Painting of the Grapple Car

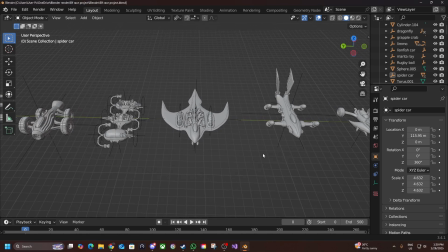Have you ever had a dream that even you could create something great?
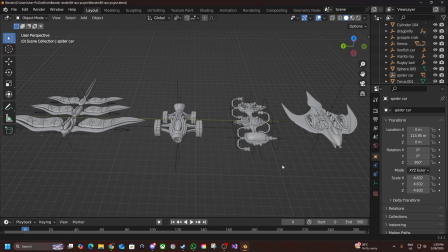That's something that you can be proud of, that other people can be proud of and enjoy?
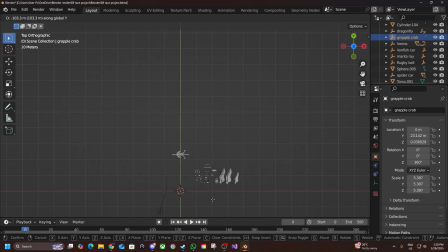Well, I've had that dream, and I'd like to show you how I'm going to achieve that dream. I would like to begin by making the best models I can be so
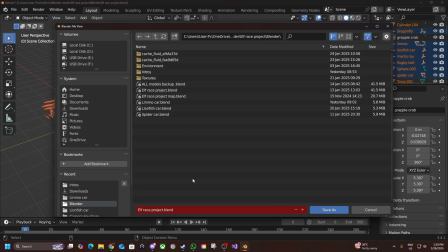that my game that I would eventually like to make has the best things possible.
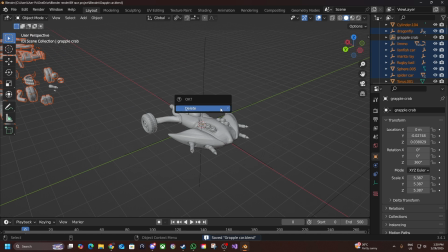I do not make Blender tutorials, and I never will. So please don't stick around if that is what you're looking for.
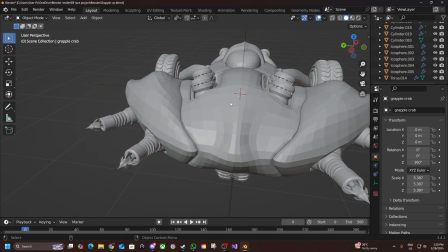What I'm going to do is show you my journey. And with all that being said, let's get into it.
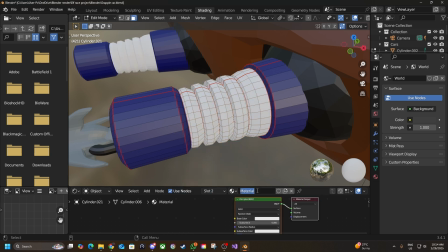What we want to do is just to block in the basic colors of the model and follow its geometry.
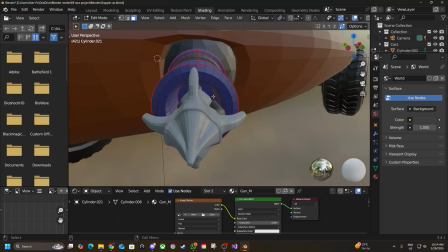We don't want to add color in random spots after all. That would just make the model look confusing.
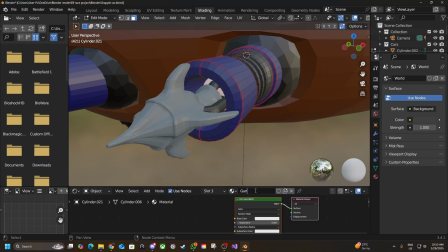What I'm doing here is marking out some metallic areas that I want to make all shiny and nice later on and keep it separate from the painted areas.
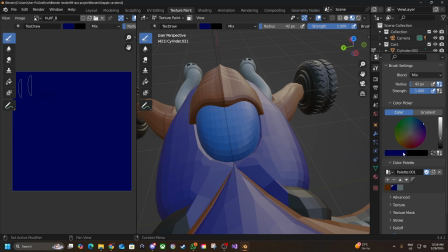In order to get started to the fun stuff, we first need to select our colors.
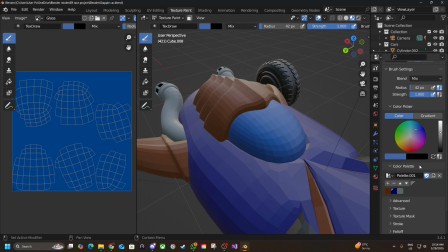I set out with the goal in mind to make this model blue and orange, but I've also got a visor on this car, so I need to make that a different shade of blue or else it'll blend into the hull too much. The first step is to choose your colors and always save them to your palette,
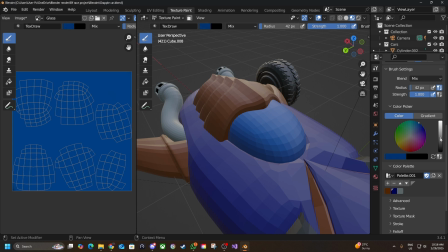or else you'll scramble like a dingus trying to remember what shade of hue you were using until you eventually just say screw it and pick a similar looking yet different color and remember to save that. Now that we've got our color, we can move on to the technique.
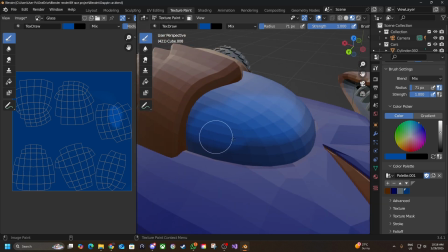We're going to take our brush and paint over everything but leaving the corners as the original darker color.
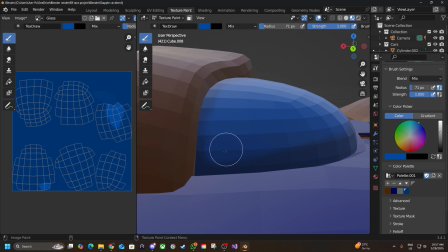This is going to make it look like it's got its own shadows in the background without using any special lighting techniques.
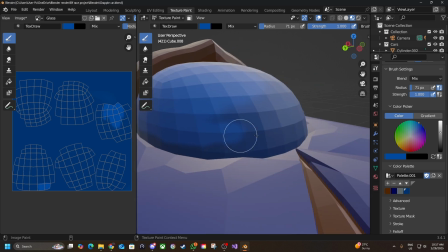And that also means that if we do choose to do something funny with the lighting, it'll still look good.
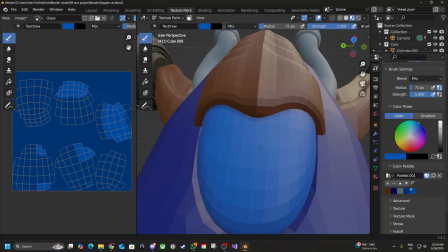What we're going to do is we're going to keep layering on this color but with lighter and lighter hues.
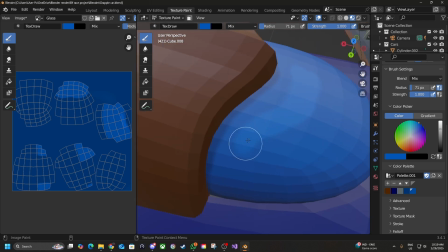So we still use the original color, and what this is going to do is it's going to make a transition effect,
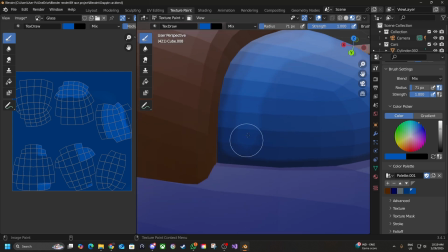and for glass especially it needs to be more subtle so that it really pops.
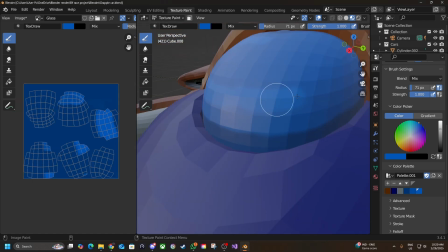What you need to do is use at least three different hues,
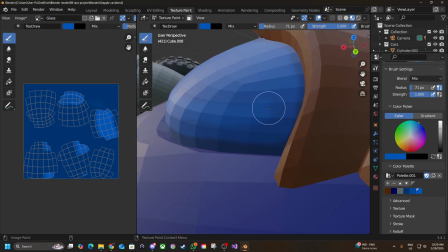because that way you'll get a really smooth transition even if you don't intend to blend them, which I don't.
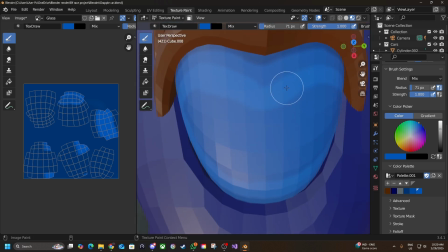I find the harsher transition a bit more charming.
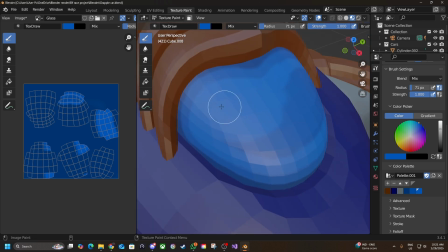What you'll end up with is a model that looks like it has shadows in it even in the absence of light,
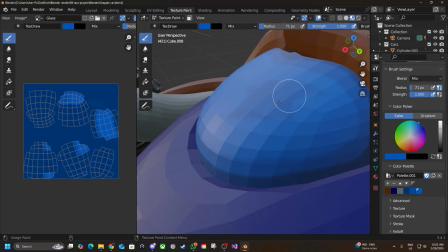which means if your actual light that you come in doesn't have to be as meticulous,
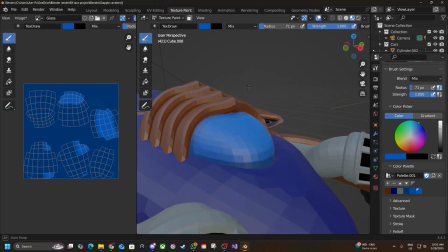which for people like me who isn't as experienced in lighting itself is a bit of a cheat code.
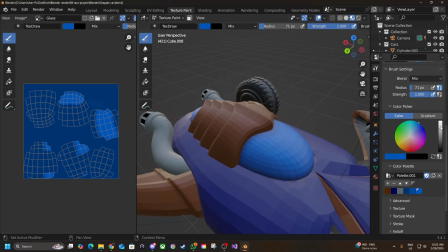So there's a freebie for all of you watching at home.
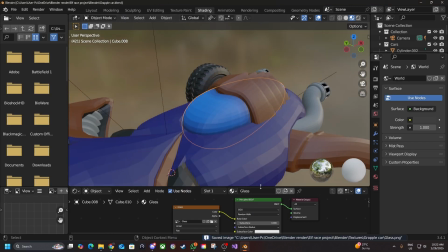The final part of the texture process comes in the form of the material properties of the object.
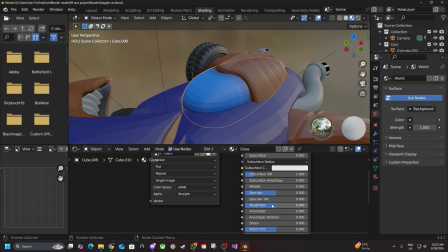This is not a small detail. Pay very close attention to your model's surface properties. Glass, for instance, is very reflective, which is going to shock some of you in my audience,
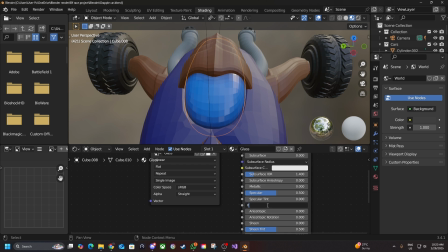while metal is not as shiny as glass but still more reflective than a painted surface.
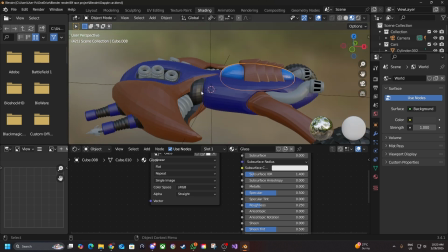What you want to do is make sure that whatever you select is best for the model and for the texture.
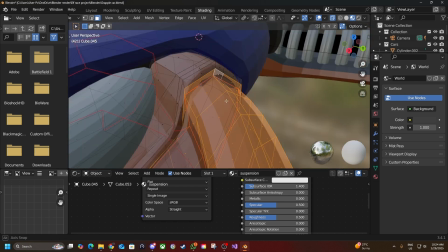Now that our glass is looking all shiny, we're going to move on to blocking out more of the model.
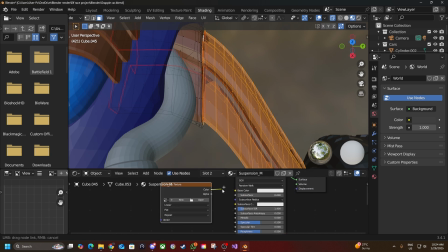I'm going to go around frantically turning each and every piece of
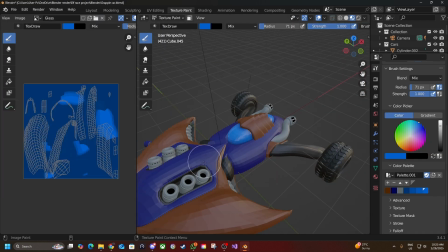metal bit I can find into looking like a metal bit.
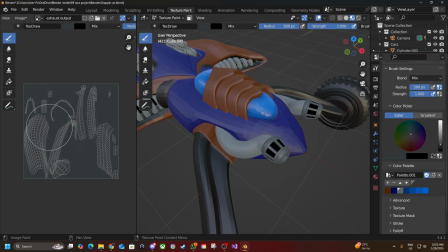What this is doing is adding a lot of visual interest to a model as opposed to a chromatic model where your eyes don't know what to focus on. If you don't believe me, look at a blank page and try and focus on any point on that blank page.
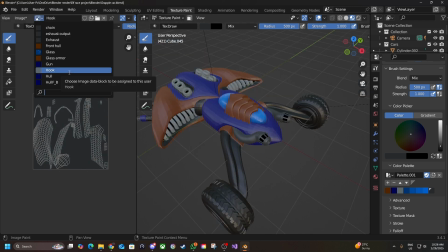And if you try and argue against it saying, oh yeah, there's no point, well, there you go. There's no visual interest to focus on. Next, I'll move on to the tire.